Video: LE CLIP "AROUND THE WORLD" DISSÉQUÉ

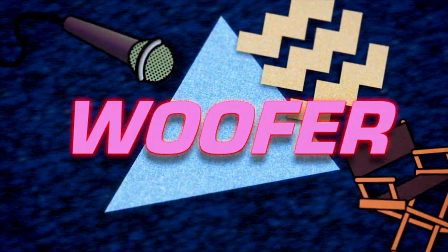0:00 Excellente matinée à tous, ici Slexno. Woofer, c'est renversant. Images et musiques n'ont jamais aussi bien collaboré que dans le clip.
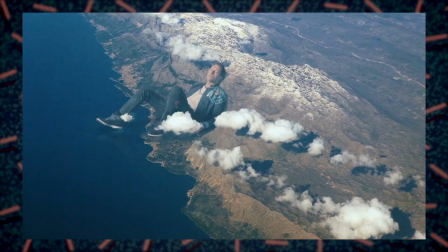0:08 Il s'agit souvent d'une occasion en or de faire matcher des artistes,
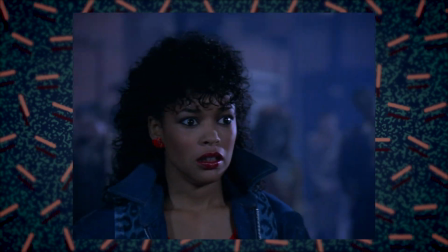0:10 et de leurs rencontres naissent parfois des idées tellement lumineuses et impactantes qu'elles en deviennent instantanément piliers de la pop culture, échafaudant des carrières de grande ampleur. Pluguez le woofer. On parle d'Around the World, enfin...
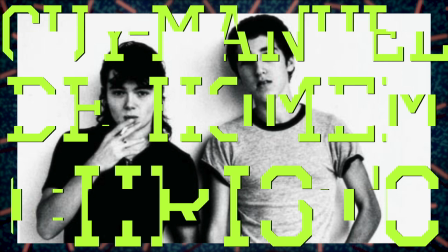0:23 Thomas Bangalter rencontre Guy Emmanuel de Homem Christo, qu'on surnommera Guy-Man. C'est mieux.
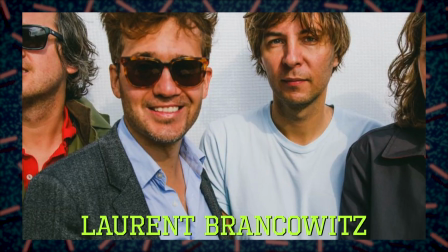0:28 À Paris, au lycée, en 1986. 6 ans plus tard, avec l'aide du futur guitariste de Phoenix, il crée un groupe de rock, Darlin.
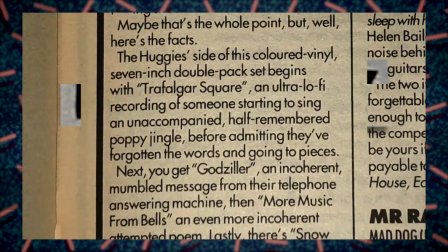0:35 En 93, le magazine Melody Maker qualifie un morceau du groupe comme étant du Daft Punky Trash.
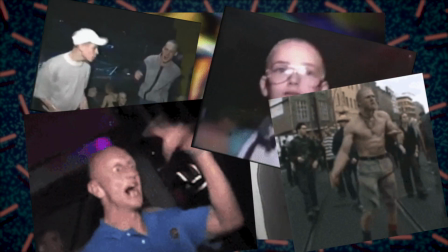0:40 Nouveau blaze, nouveau son. Avec l'expansion de la house et la découverte des rave parties, Thomas et Guy-Man se lancent en duo dans la drogue de la musique électronique.
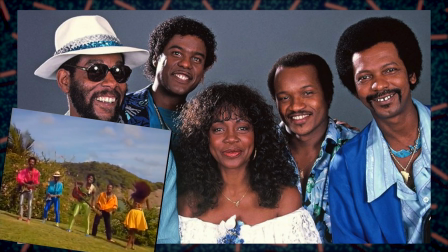0:47 Le daron de Thomas, Daniel Bangalter, était le producteur de la compagnie Créole, entre autres, et Guy-Man venait très souvent squatter à la maison.
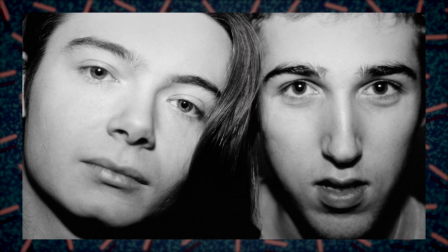0:53 Il savait coudre et il a confectionné le logo indémodable sur une pièce de cuir. Thomas et Guy-Man, qui ont alors 20 piges, composent 73,53 minutes de house dans une piole d'ado.
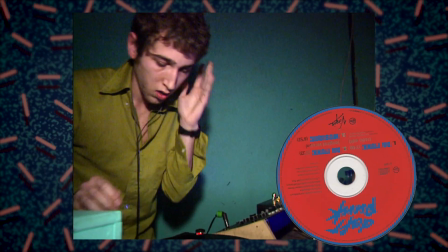1:02 Et en 95, sort un maxi avec Da Funk, puis en 97, le titre sort en single et enfin leur premier album, Homework. Et vend 2 millions d'exemplaires dans 35 pays en 2 mois. Remercions la compagnie Créole.
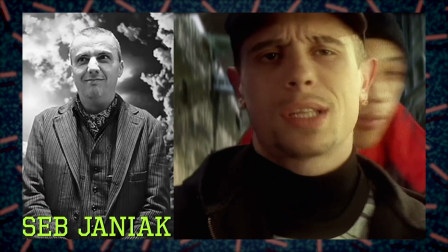1:16 Plusieurs clips débarquent dans la foulée. Seb Janiak, réalisateur pour NTM, MC Solar, Method Man ou encore Janet Jackson, signe Burn In.
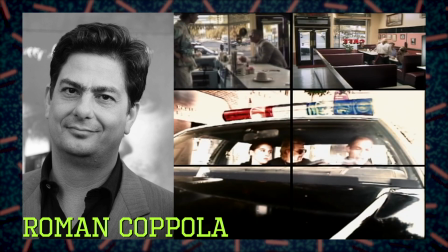1:26 Roman Coppola, ayant œuvré pour Green Day, Cassius ou encore Fatboy Slim, s'occupe de Revolution 909.
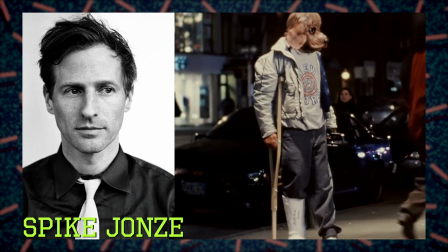1:36 Spike Jones réalise le clip chelou avec le chien handicapé qui se balade en ville avec un ghetto blaster, Da Funk.
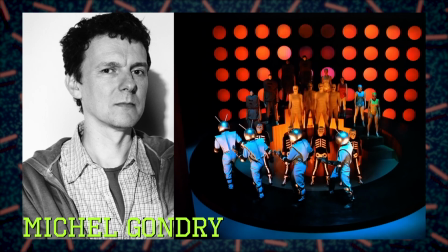1:41 I'm Charles.
Et enfin, Michel Gondry, le genre d'individu qui vous retourne littéralement le cerveau dans toutes ses créations, s'occupe du gros bout.
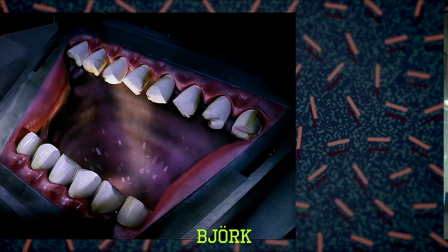1:50 Around the world, avec un U donc. Je danse le Mia, Army of Me, Hardest Button to Button, Let Forever Be, Star Guitar, Come Into My World.
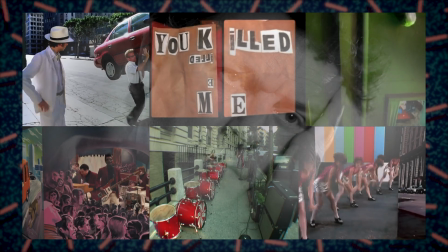1:59 Vous vous lancez dans le film créatif, dévorez tout ce que cet homme a fait. C'est artisanal et captivant, ça replace le médium vidéo à son sens premier.
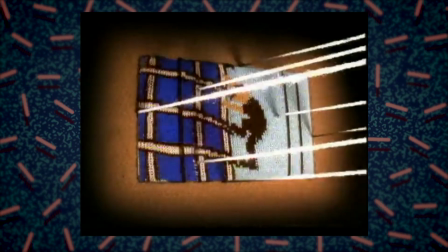2:06 Enfin, le sens qui me fascine. Ouvrir une fenêtre sur le monde et en détourner tous les codes à l'aide de bidouilles techniques étonnantes,
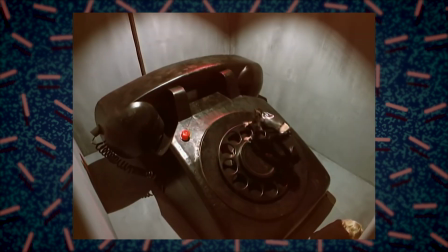2:12 dans le but de titiller votre imagination et en modifiant la réalité parfois juste un peu pour créer du sens et vous happer.
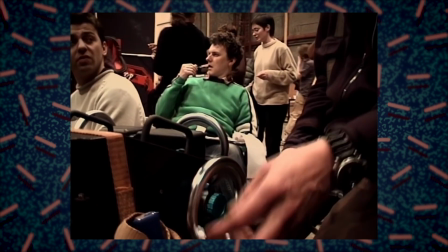2:17 Gondry, c'est de la motivation en barre quand on aime l'art de filmer, d'éclairer et de mettre en scène.
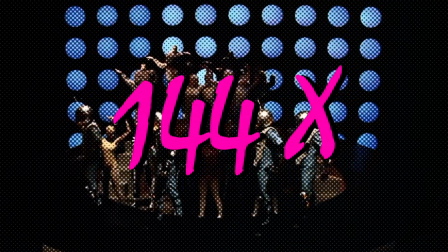2:22 Côté musique, Around the World est prononcé 144 fois dans le morceau. Ça reste 82 fois moins que la prononciation du mot fuck dans Scarface.
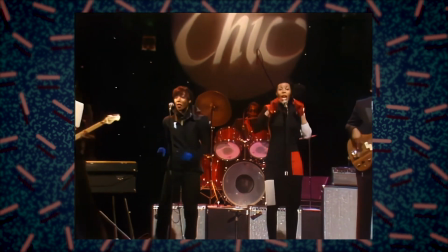2:31 Très inspiré par la ligne de basse qui lui rappelle Good Time de Chic avec une descente groovy très reconnaissable.
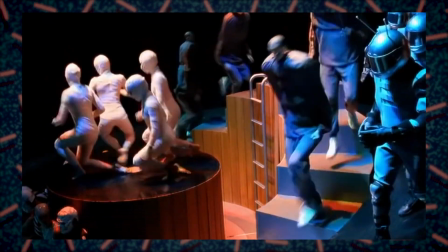2:39 Gondry, dans son enfance, imagine souvent un bonhomme descendre et monter des escaliers au rythme des notes de basse. Vos premières hallucinations peuvent donc rapporter gros.
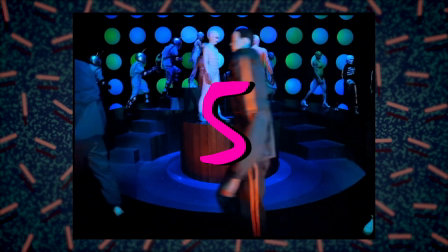2:51 Le morceau étant composé de 5 instruments distinctifs, la basse, le synthétiseur,
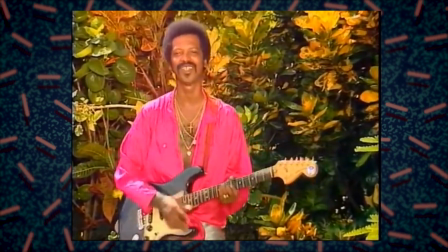2:55 la boîte à rythme, le vocodeur et la guitare, les punky débiles et Gondry décident de créer une chorégraphie.
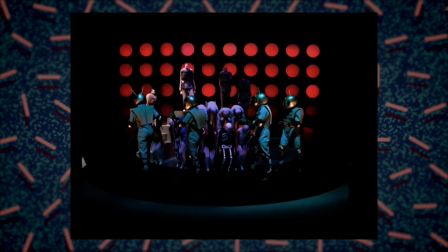3:00 Chaque instrument sera personnifié et évoluera de façon coordonnée sur un podium entouré d'une piste façon vinyle.
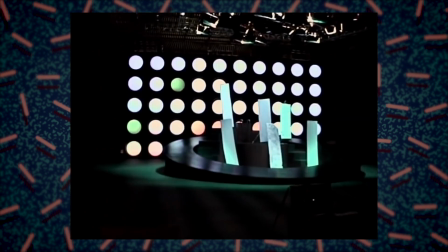3:06 Le tout rétroéclairé avec une multitude de points colorés évoluant avec les phases du morceau.
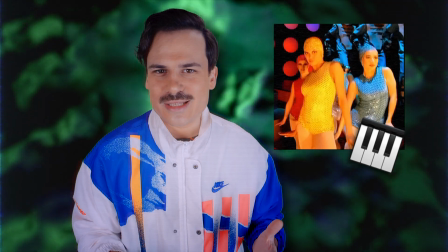3:10 Les athlètes tout en muscles et rien dans la tête pour la basse, les nageuses pailletées style années 20 pour le synthétiseur, les squelettes désarticulés pour refléter le côté saccadé des guitares, les robots pour le vocodeur, ça pas besoin d'argumenter, et enfin, pour la boîte à rythme, qui est quelque chose de purement mécanique, ça m'a fait penser à un corps qui a eu tellement recours à la chirurgie esthétique qu'il en devient une momie.
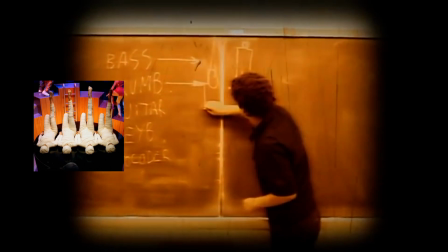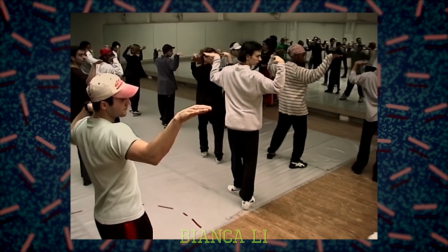3:39 D'accord. Bianca Lee est la chorégraphe. Tous les costumes sont réalisés par Florence Fontaine, alors compagne de Michel.
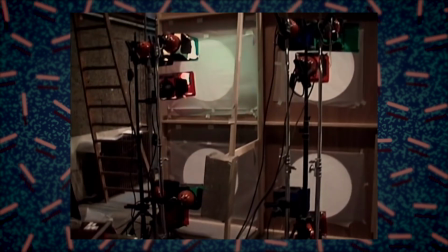3:45 Et Olivier Gondry, son frère, en est le directeur photo. Une affaire de famille. Regardons ça à la loupe.
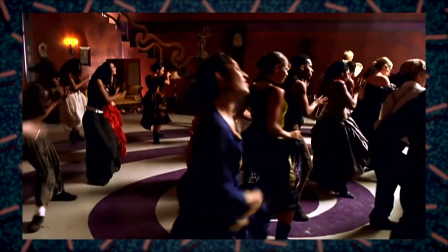3:50 En 97, Gondry veut redorer la chorégraphie dans le clip, souvent reléguée à l'état de bouche-trou.
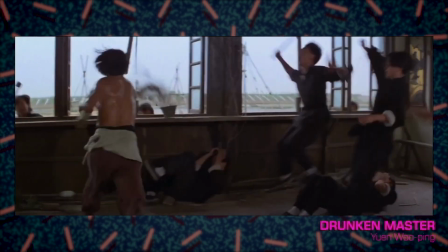3:58 Prenez un vieux film de combat, plan large, Jackie Chan, action. Pas d'effet ni de recadrage, encore moins de cut, le plan séquence ne triche pas l'événement, il le magnifie.